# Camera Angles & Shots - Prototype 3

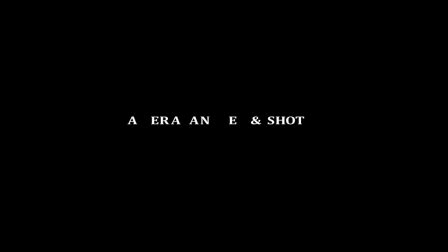(0:00)
In this video we will look at the different types of camera angles and shots that are used within cinematography.
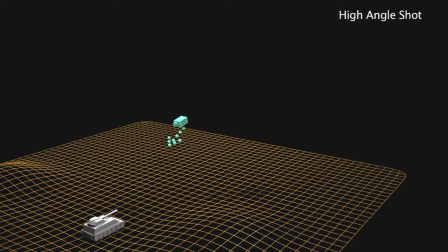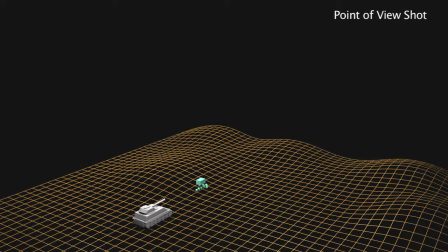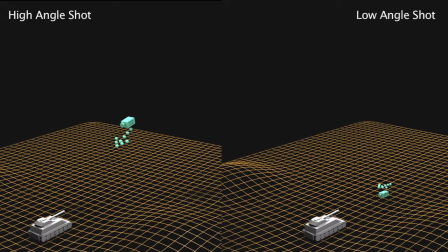(0:17)
To begin, we will look at the high and low angle shots.
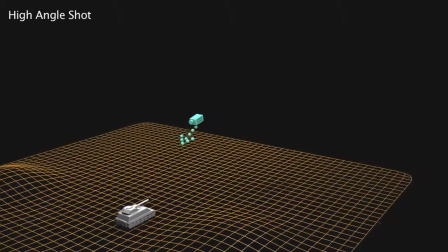(0:23)
In our scene we have a moving object on the surface. We can see that our object is an army tank, and we can see that our camera is positioned above it looking down.
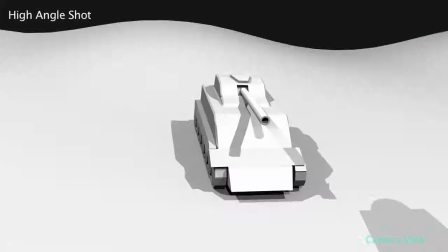(0:32)
This is called a high angle shot. It's used to make a subject in a scene look vulnerable or powerless, as if it's being swallowed up by the camera.
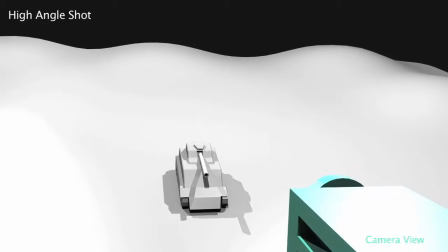(0:43)
The camera remains fixed above the object at all times looking down, which creates this effect.
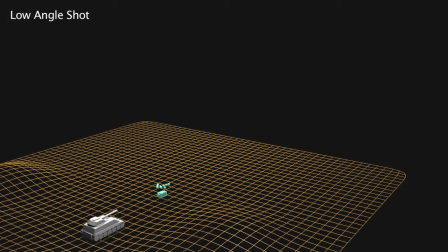(0:49)
If we change the camera's position down below the tank looking up, we can see that the subject now looks more powerful and dominant within the scene. This is called a low angle shot.
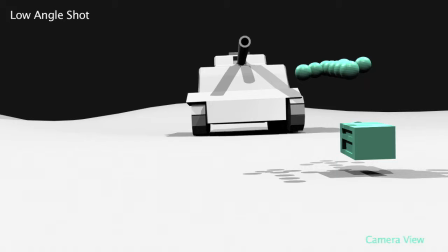(1:04)
It's used to make the subject look more prominent and in control. In films it's used to create a sense that something big and important is about to happen,
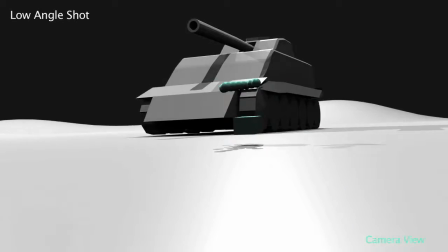(1:13)
or create a situation where someone is at a low level that a person above them is looking down on.
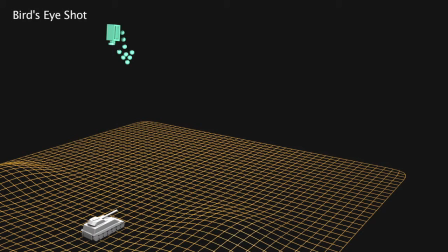(1:19)
The next shot we will look at is the bird's eye shot.
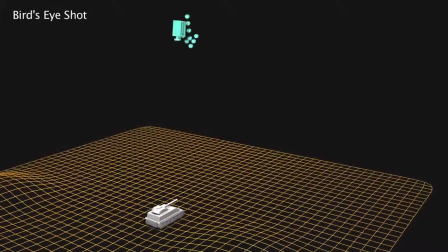(1:24)
This is where the camera views an entire scene from an elevated view above.
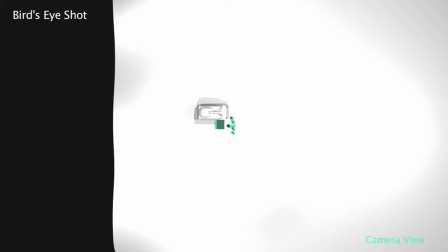(1:32)
In our example, the camera is looking down on the tank. As it moves around within the scene, the camera remains fixed at all times looking down on it,
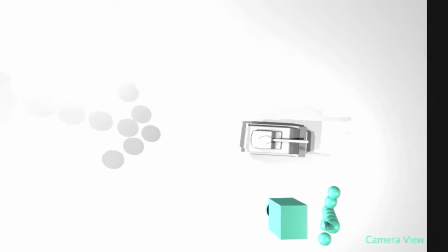(1:40)
as if it was the view of a bird flying high above the ground, hence the term bird's eye view.
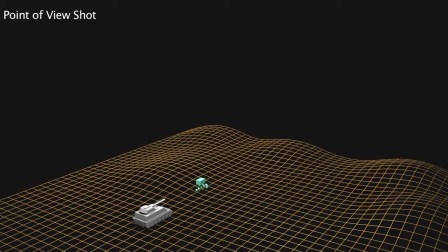(1:47)
Another shot used a lot in film is the point of view shot. It's used to show the viewer exactly what the subject is seeing. This is represented through the camera, so we don't actually see the subject themselves, we just see the scene in front of us as if looking through the eyes of the subject.
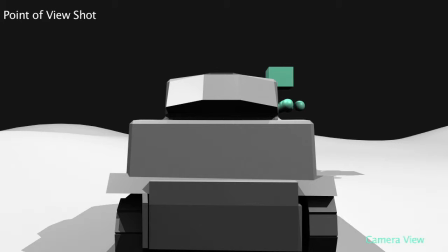(2:00)
This shot is created by positioning the camera in front of the subject, looking at the scene in the way the subject would.
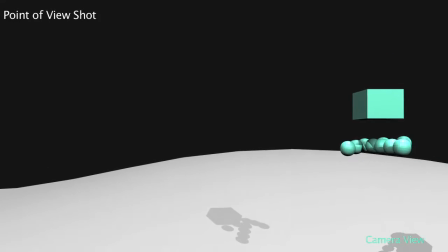(2:05)
In our example, we can see that the camera is moving as if it were the subject, which gives the illusion that what it is seeing is exactly what and how the subject is seeing.
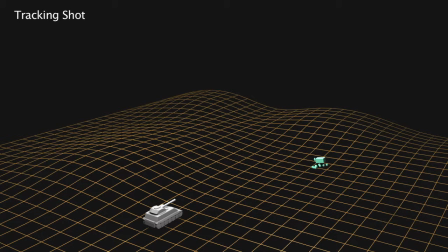(2:14)
The final shot we will look at is the tracking shot. This is where there is a moving object within a scene and the camera follows that object as it moves.
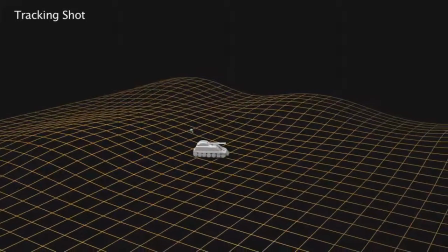(2:24)
The position of the camera is never static and is constantly moving to keep up with the movement of the object.
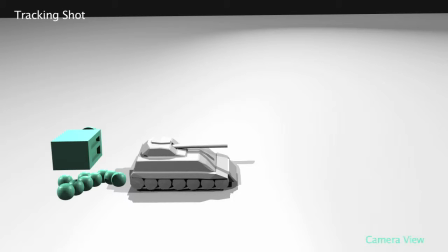(2:30)
This shot makes the scene look more exciting and creates a sense that what is about to happen is quick, frantic and fast.
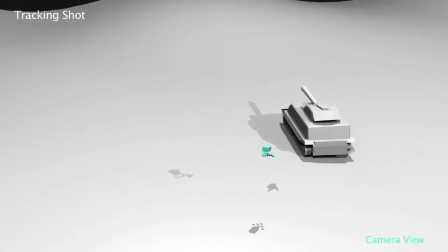(2:36)
It's usually used in films for fast scenes such as fight scenes or car chases. So these are the different types of camera angles and shots used within cinematography.